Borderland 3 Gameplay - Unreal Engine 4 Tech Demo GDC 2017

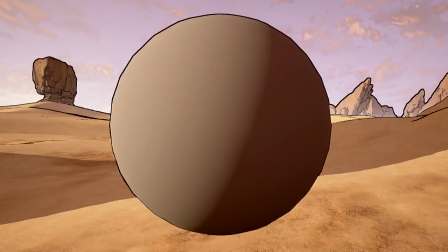So we wanted to work with an experiment with a procedural approach to this, using artist-generated cross-hatches, but rendering them more procedurally on the surface of the objects. So if we start with this gray sphere and we put a crosshatch on it that's now procedural and mapped to the object,
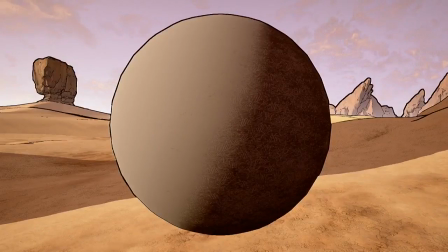you can see that it'll hold the same consistency at any scale. And in fact, we also want to show a highlight on this as well.
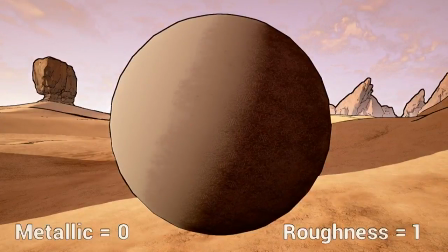So we can render a highlight on the other side. Now you notice that the transition between the highlight and the shadow is not perfectly uniform. We think that the artist's hand is really important in the style and feel of Borderlands. So you'll notice it almost looks like someone took like a spray paint can to start to spray paint that shadow on there,
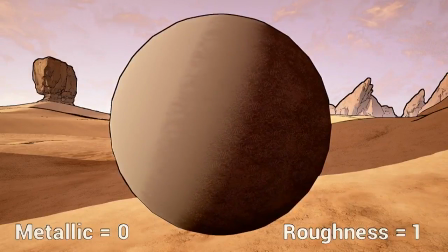and the ink didn't perfectly fall on that surface as you'd expect from a software rendered solution. So that transition is not uniform. Now, I also want to point out that this has full interaction with PVR.
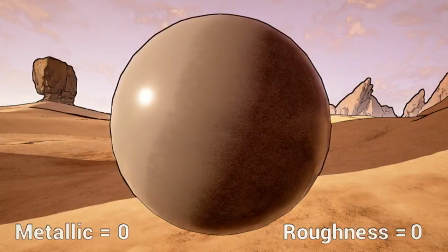So as he affects roughness, you'll notice that the reflections erode the inks.
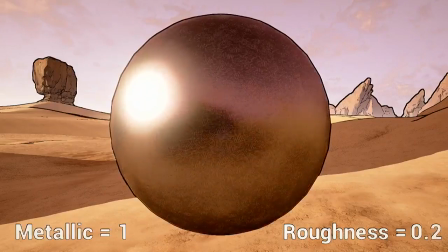Or if he changes to a highly reflective metal surface, all of the inks take the shape of the objects that the metal's reflecting. This is really incredible technology, and this is only accessible to us with Unreal Engine 4 and the current and future hardware specifications that we're targeting with this technology.
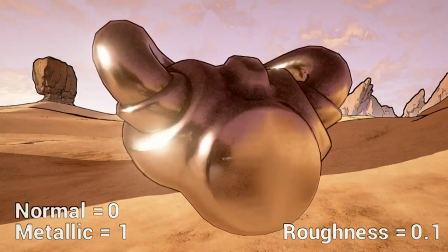Now let's look at a more complex shape, a more complex form. This form right now is smooth, but we have a normal map for this form.
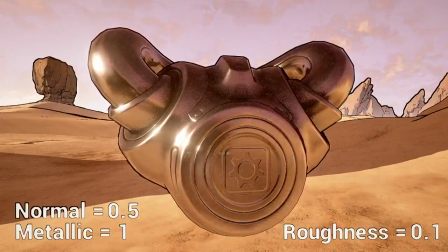And you'll notice that it looks like there's a gearbox icon that's sort of etched into the metal shape that you're seeing there.
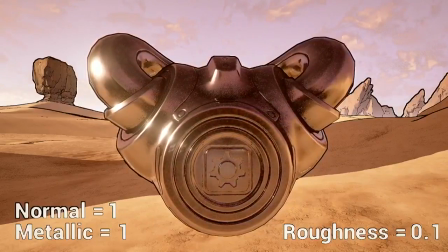That is not a mesh. That's actually a normal map, and some of you are probably familiar with what these are.
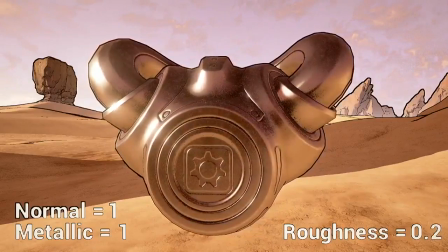But you'll notice that the normal maps fully interact with all of the other technologies, the shading and the lighting.
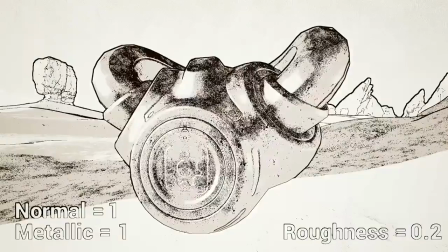So if it goes into a black and white view, you can see that even the crosshatches and the highlights are affected by that normal map.
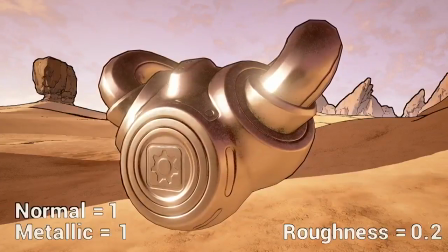That's pretty awesome stuff. So let's look at actually a production asset with this technology on it.
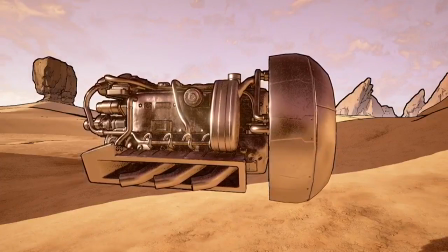So this is a real asset that will go into a future video game, and you can see that the interaction fully works, whether it's metal.
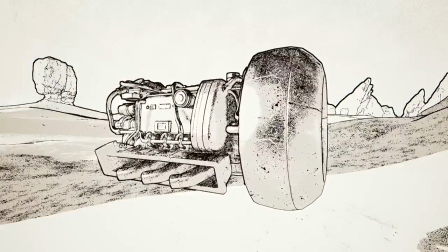Looking at it in black and white, you can make out all of the fine details just from the shadows,
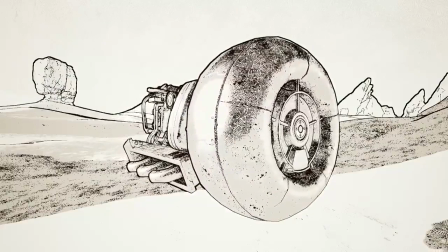the highlights, and the edge lines, but also it looks beautiful in full color. So this is the fully rendered object.
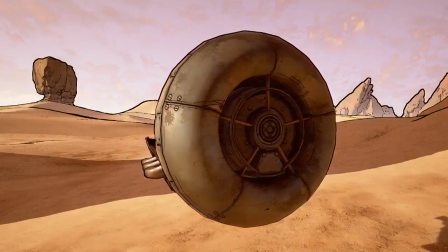Now let's go back to the original scene.
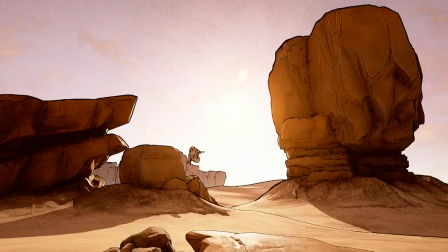Back at this original scene, you can notice that Brian can take control of the intensity and the range bias for crosshatches and highlights.
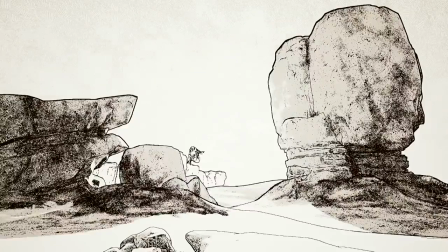If we add a character, yeah, you can see him affect that. This gives our artists a lot of flexibility, and it also allows the scene to simulate in real time as time of day changes,
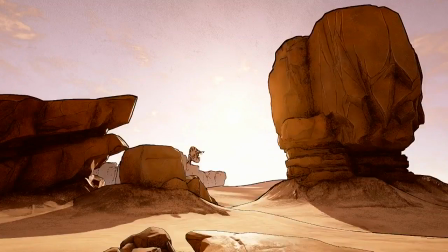or as maybe conceivably we have different physics if we, for example, were to explore different planets. There might be different physics, and the sun and the moons might be in different positions than we're used to on Pandora. Now, if we add a character to the scene, it gets really interesting.
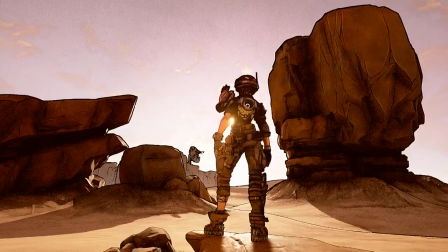This is a character that is a production asset, and you can see that the effect that the sunlight has on the inks. You'll also notice that there's an effect we call the ray of God, where the sunlight is sort of piercing through the gap between her arm and her body. And you'll notice that there's rays that come out from that.
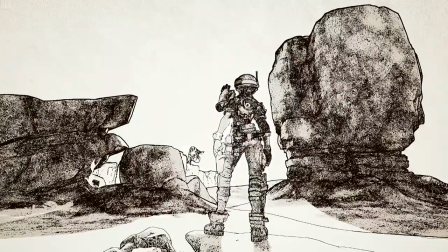If he goes into the black and white view, you'll notice that those rays, the God rays, will actually erode the crosshatches in the environment, even the crosshatches that are rendered onto objects that are behind and far away from where the ray of God effect is being simulated.
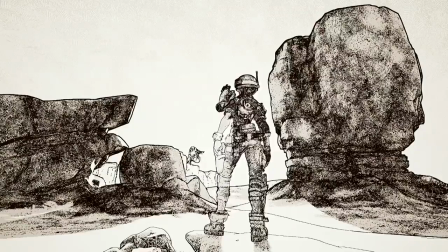This is pretty awesome stuff, and helps create a more complex and plausible scene, even in the unrealistic art style of Borderlands that we're rendering with Unreal Engine 4.
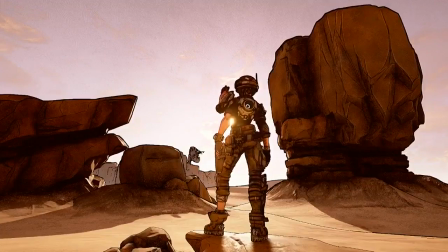Let's take another step. There's a technique when we bring characters into the scene, when we bring soft bodies into the scene,
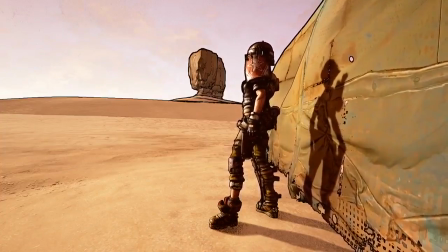and we bring kind of not totally opaque bodies into the scene, called subsurface scattering. You see that tarp is made of cloth. And her body she's got skin, right? And if you've ever shown the light on your phone through your own hand, you can see that light will actually pass through surface.
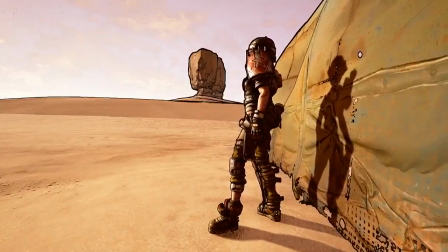It's not always absorbed by the surfaces. I want you to forget about the fact that we've cleverly placed the camera here so that her shoulder pad is occluding her face. Don't worry about the character, worry about the technology right now.
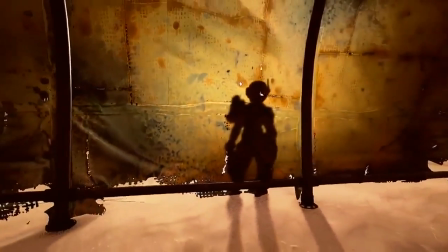If we go inside, we can see that the light actually shines through, so that where the character is, she's occluding the sun.
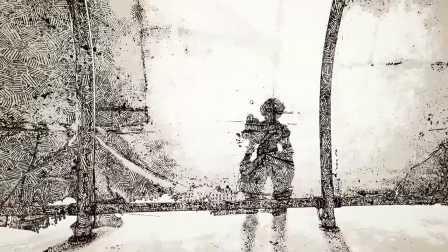It creates a shadow there. The ray of God is still perfectly interacting.